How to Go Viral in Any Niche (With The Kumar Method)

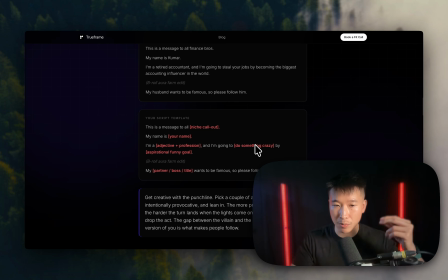4:08 And you're going to do something crazy or have some aspirational funny goal. We're going to have a B-roll or a farm edit. And then you want to bring it back to the baseline. You want to bring it back to normal with, my partner, my boss, whatever title wants to be famous, please follow him. Or it could be a different call to action, especially if you have a business, right? It could be like, I just really want to help you blow up your social media.
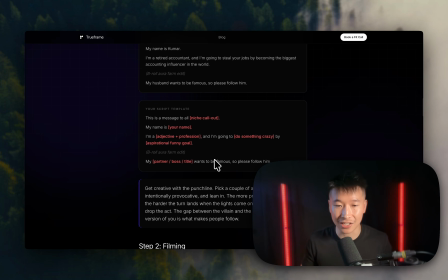4:26 Book a call, right? If you want to use it as an ad. So this is very versatile. You can do a lot of different things with it.
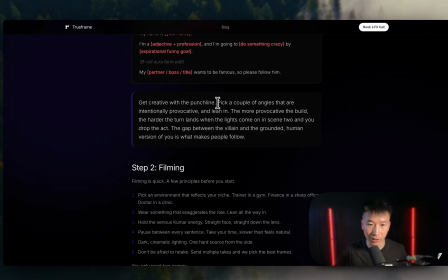4:32 Most important, be creative with the punchline, right? Pick a couple angles and, you can do this a couple of times.
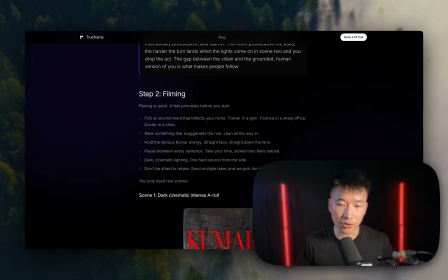4:37 You can put on trial reels and see which one blows up. All right, so step 2, filming. So this is probably the part which a lot of you get stuck on, and it's actually pretty simple. So there's only 2 scenes, right? So all you need to do is you need to pick, number one, pick an environment that reflects your niche. So for me, I create content. So me being in this dark room with some cool LED lights, this would be something that reflects my niche, right?
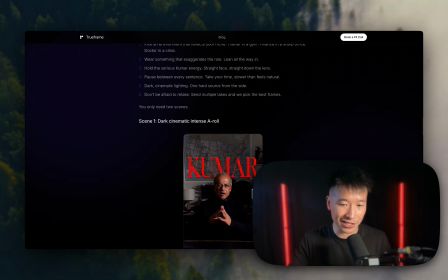4:59 For Kumar, he's in his office, a little accounting office with Steve Jobs. He's got a little and he's doing a Steve Jobs parody with the turtleneck. But that's his that is kind of his reflection on that.
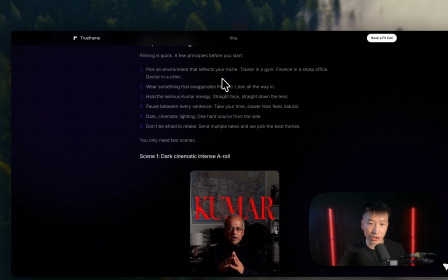5:13 So you want to pick an environment that reflects your niche. Like, for example, one of our other clients, she's a doctor.
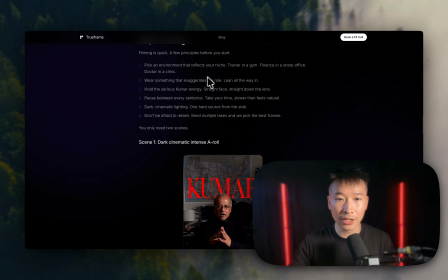5:17 We want her to be like in the operating room or in the theater, right? So you want to wear something that exaggerates the role, and you want to lean all the way in.
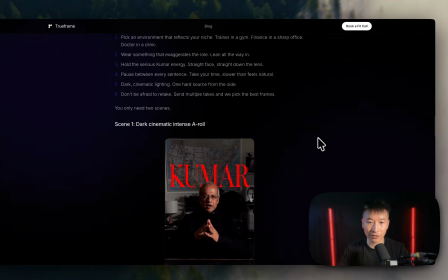5:25 You want to hold that serious Kumar energy. You can read all of this yourself. But basically, the most important thing is, of course, how you do it.
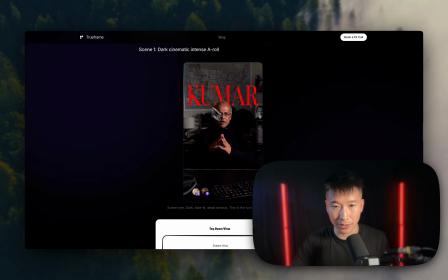5:34 And of course, the framing. The framing, take a look at this. You want to be centered, dead center in the middle of the screen.
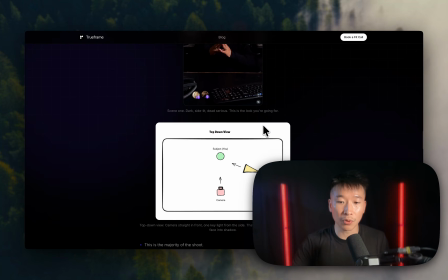5:39 And you want to, most importantly, have very good lighting.
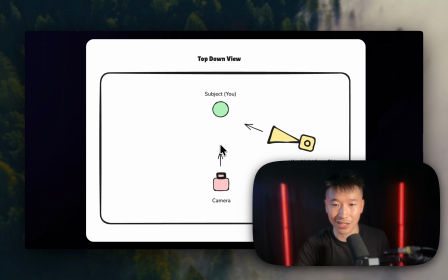5:42 So I very nicely drew up this diagram for you guys, and I hope this will help a lot.
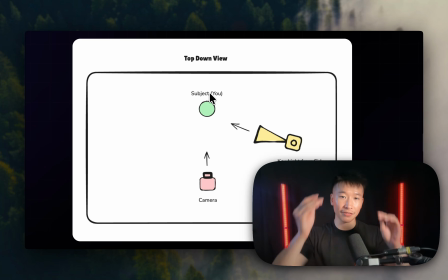5:49 Basically, the subject should be in the middle. You should have a key light from the side, just like I do now.
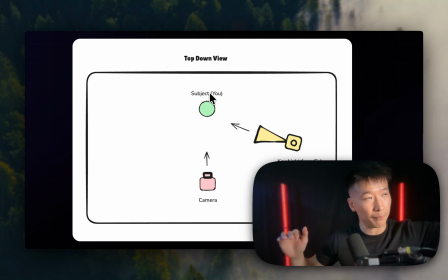5:53 If I was going to do the Kumar video, basically, I would put this light further in front and dim the lights even more.
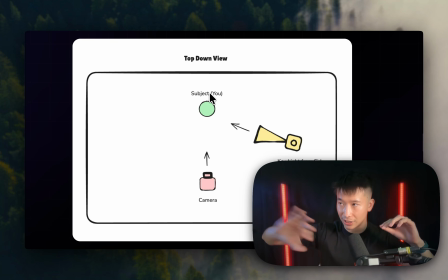6:01 And I've got another light on this side, under my right. I would take that light away so that there's only one light source and that it's super dim, right? So that we get this kind of cinematic effect. And you should be able to see a shadow on the side of your nose here, if you got it right, right?
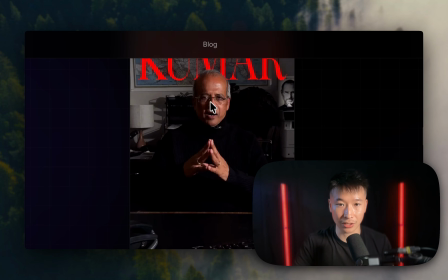6:18 Just like how you see, you can see the shadow at the side of his nose. And basically half of his face is like Batman, like a Batman villain.
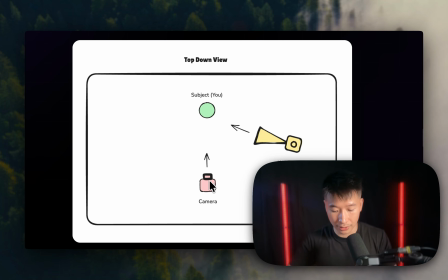6:26 You want to have the camera dead center, and that's it, right? So that is the lighting secrets.
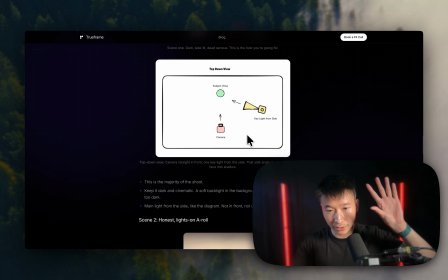6:35 It's very simple. Just one big key light at the side, and then dim it down.
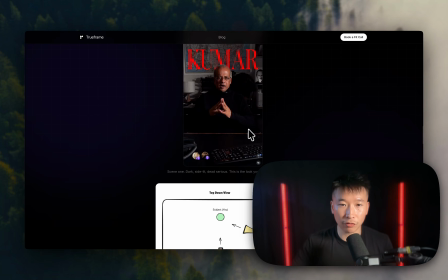6:40 So this is what you do for the whole front part of the script.
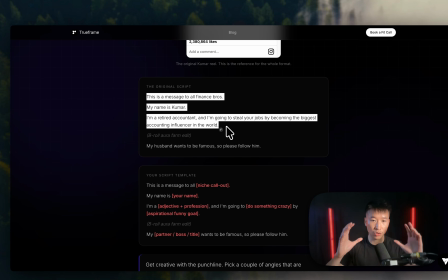6:46 So this whole front part of the script, this is what you have doing that.
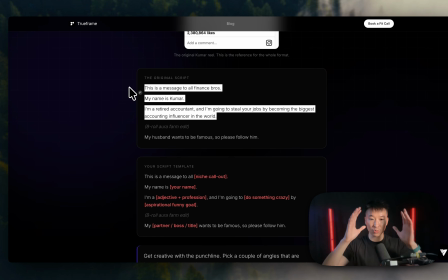6:55 This whole front part of the script is with this scene where you have the intense, crazy lighting.
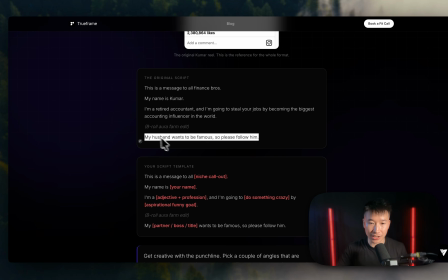7:00 Then for this second scene will be the last line, right?
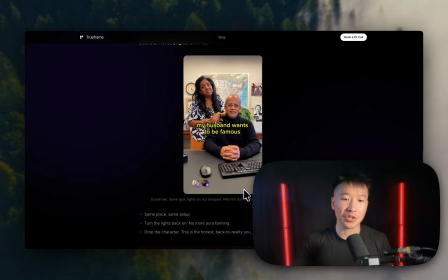7:03 Where the lights then turn on, you go back to normal, and you have someone next to you that says, you want to be famous or you want to achieve your goals.
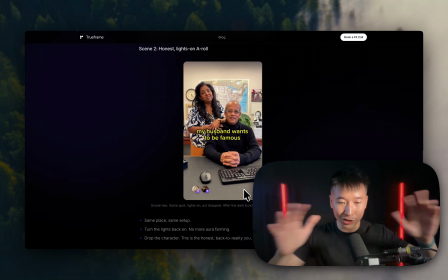7:11 And basically, it kills all the aura and brings you back to, brings all the humanity back into you.
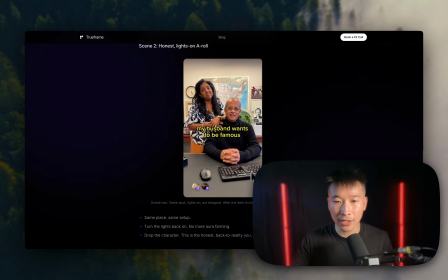7:19 And now people want to follow you because they kind of relate to you, right? So that's what you want to do there.
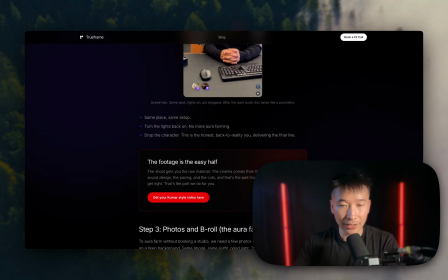7:26 And yeah, that's basically it for the filming. 2 scenes, that's it.
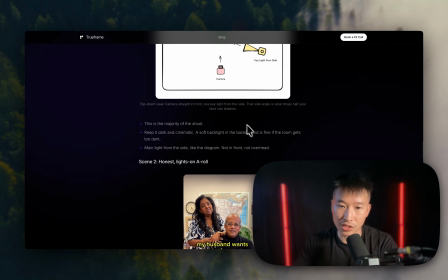7:31 So when our client sent this to us, they only sent us 2 scenes. That's it. So Betty, she just filmed 2 scenes, done, right?
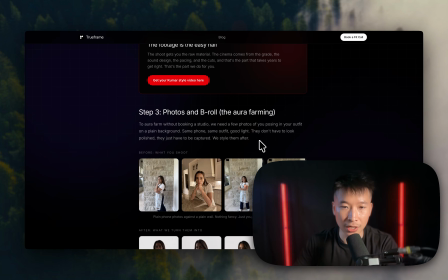7:37 Super simple, super quick, takes you 20 minutes. Okay, now here is the really important part.
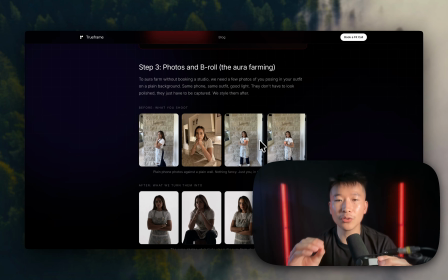7:41 So basically, how do you get this B-roll and aura farm? So plot twist, Betty was not in some crazy studio with the backlights and everything.
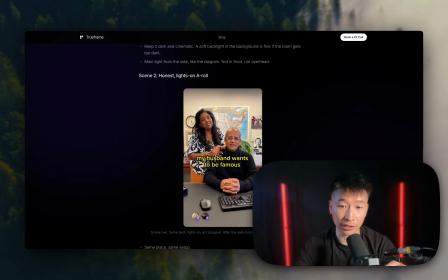7:51 Kumar might have been in his original one. It kind of looked like it, but we can easily get the same effect with AI, right?
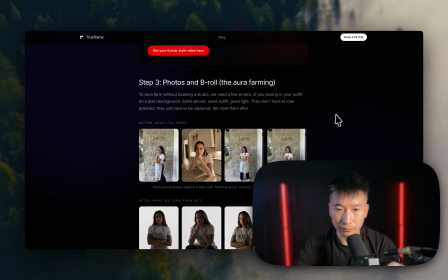7:59 And of course, it's going to take you some credits. You might pay, $50 or something in credits or whatever, but it depends how good you are and how many editions you need to do. But for the best results, you want to use an image model to generate the images.